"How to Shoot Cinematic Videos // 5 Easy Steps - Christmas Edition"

Package received. Let's see what's in it. You wanna know what was in that package? Yo, look at that! Hey, how's it going today, everybody? My name is Will Tran, and Merry Christmas to you all.
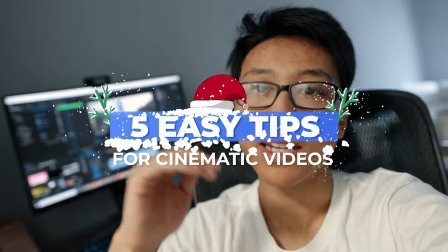Today we're talking about 5 tips to immediately improve the quality of your short films.
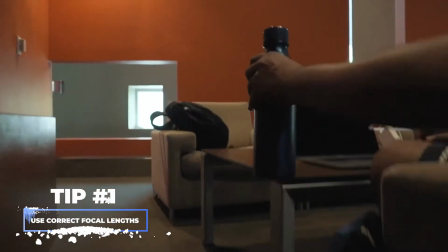Number 1, use correct focal lengths. A lot of amateur filmmakers, they always shoot on just a wide angle lens. Everybody's heard of the wide, medium, and tight shot, but for some reason people don't tell you how to actually properly achieve those shots. People tend to think that a wide, medium, and tight shot is just moving the camera forward and backwards. No. Achieving these shots means using the correct focal lengths. For a wide shot, you gotta use a wide angle lens, much like this one right here.
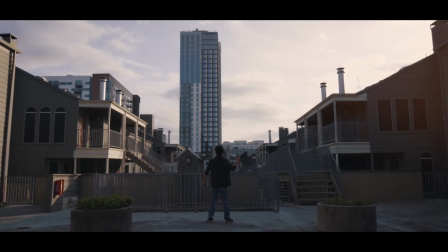Wide shots are used whenever you're trying to capture expansiveness of a scene, or you're trying to make a room look really big. For a wide shot, you gotta be using a lens that's between 16 and I'd say 20 millimeters. Now for medium shots, you gotta be using a focal length that's around 35 to 50 millimeters.
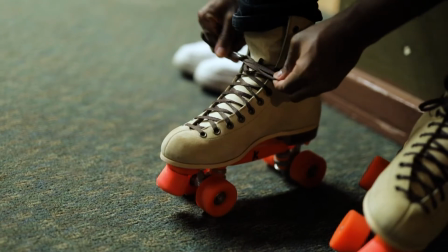And that's to capture partial close-ups and details. And for tight shots, you gotta be using lenses that are around 70 plus.
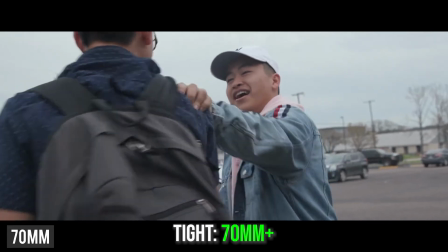Those are used for detail shots, dialogue scenes, anything where you only gotta be focusing on one person. Changing a focal length does not just scale in. I think you've realized that by now. It actually changes perspectives.
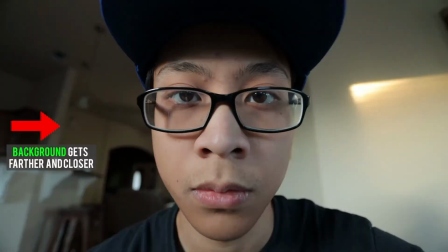It compresses the background. And focal lengths also really heavily affect the face. If you try to get a tight shot with a wide angle,
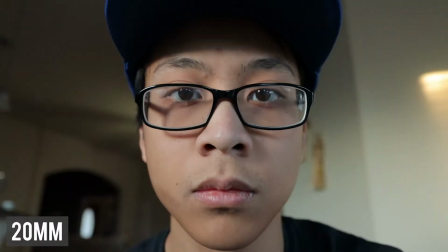you're gonna get a really weird looking shot because the ears are like disappear behind the face and then the nose gets pulled forward. It's really weird. You gotta be using longer focal lengths because that is considered a medium to tight shot. Wide angle lenses, you know, they express depth. Because like my hand can be right here. Look how big it is compared to me. Use correct focal lengths, change them up. Obviously for this part of the video, I'm not using the correct focal length. I'm using a wide angle because this is a vlog style video. But you know, in the cinematics, we're gonna make things look pretty awesome. All right, I don't know about you guys, but I am starving. So I'm gonna go cook up some food real quick.
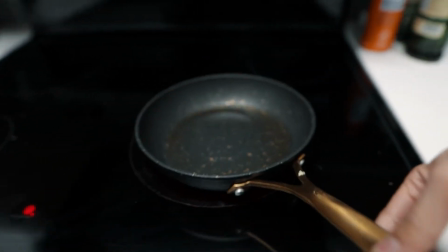All right, do I dare take the risk? One-handed? Let's try it.
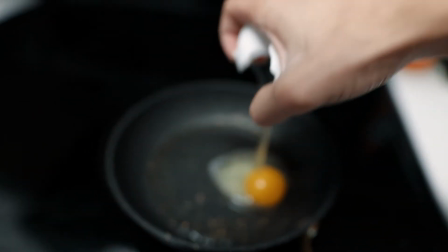Come on. Let's go!
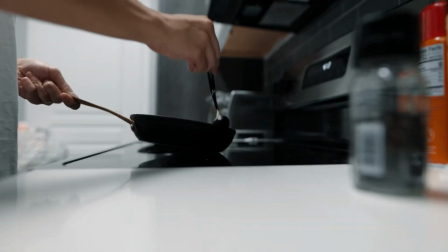Eggs and toast, man. Can't go wrong with it. I don't have any bacon, so unfortunately we gotta deal without it. You know what's pretty lame, man? I just took my one and only final. And that class decided to say, hey, let's have our final on the very last possible day of finals. So I've been stuck here in Austin wanting to go home while every other one of my friends decided to go home already.
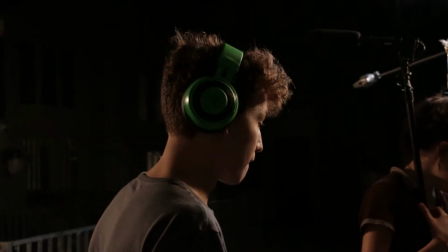Brandon got to leave really early. Leah, I don't know what she's up to. I actually haven't caught up with her in a bit. But more or less, everybody has already gone home and I've been stuck here. My apartment's been empty for about like a month now. But hey, I gotta take some bites of this before this gets cold.
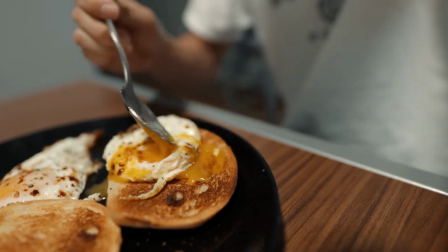What you know about that egg pour? There we go, man. Let's see what we're working with. That's clean.
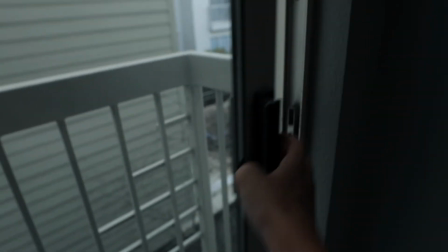Such a cloudy day outside today. All right, number 2 is to use correct exposure. So, there are 3 kings of exposure, and they're part of something known as the exposure triangle. Obviously, the exposure triangle has 3 parts to it: aperture, shutter speed, and ISO. All of these aspects will brighten up or darken your image, but they will also affect your image in their own way.
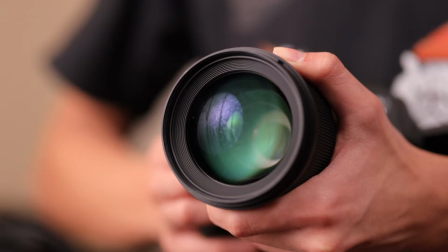Let's start with aperture. Aperture is the iris of your lens, how wide open, how closed it is. Just like your pupils, how they open and close depending on the amount of light in your area. Aperture will affect depth of field or how blurry your background is.
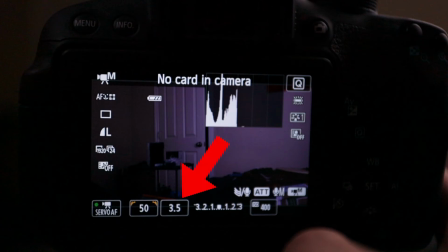Apertures are also measured in f-stops, so the lower the number, the more open your aperture is, and the higher the number, the more closed up.
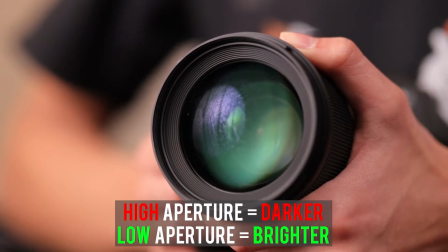And obviously how much your aperture can open is dependent on your lens.
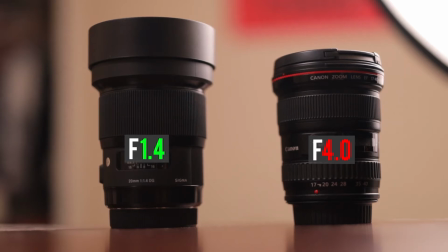More expensive lenses can open up wider, giving you a more blurry background. Next part is shutter speed, which affects your motion blur.
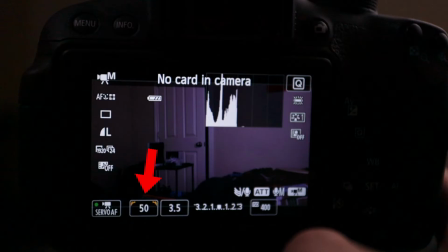Shutter speed is measured in fractions of a second, so the higher the shutter speed, the less motion blur.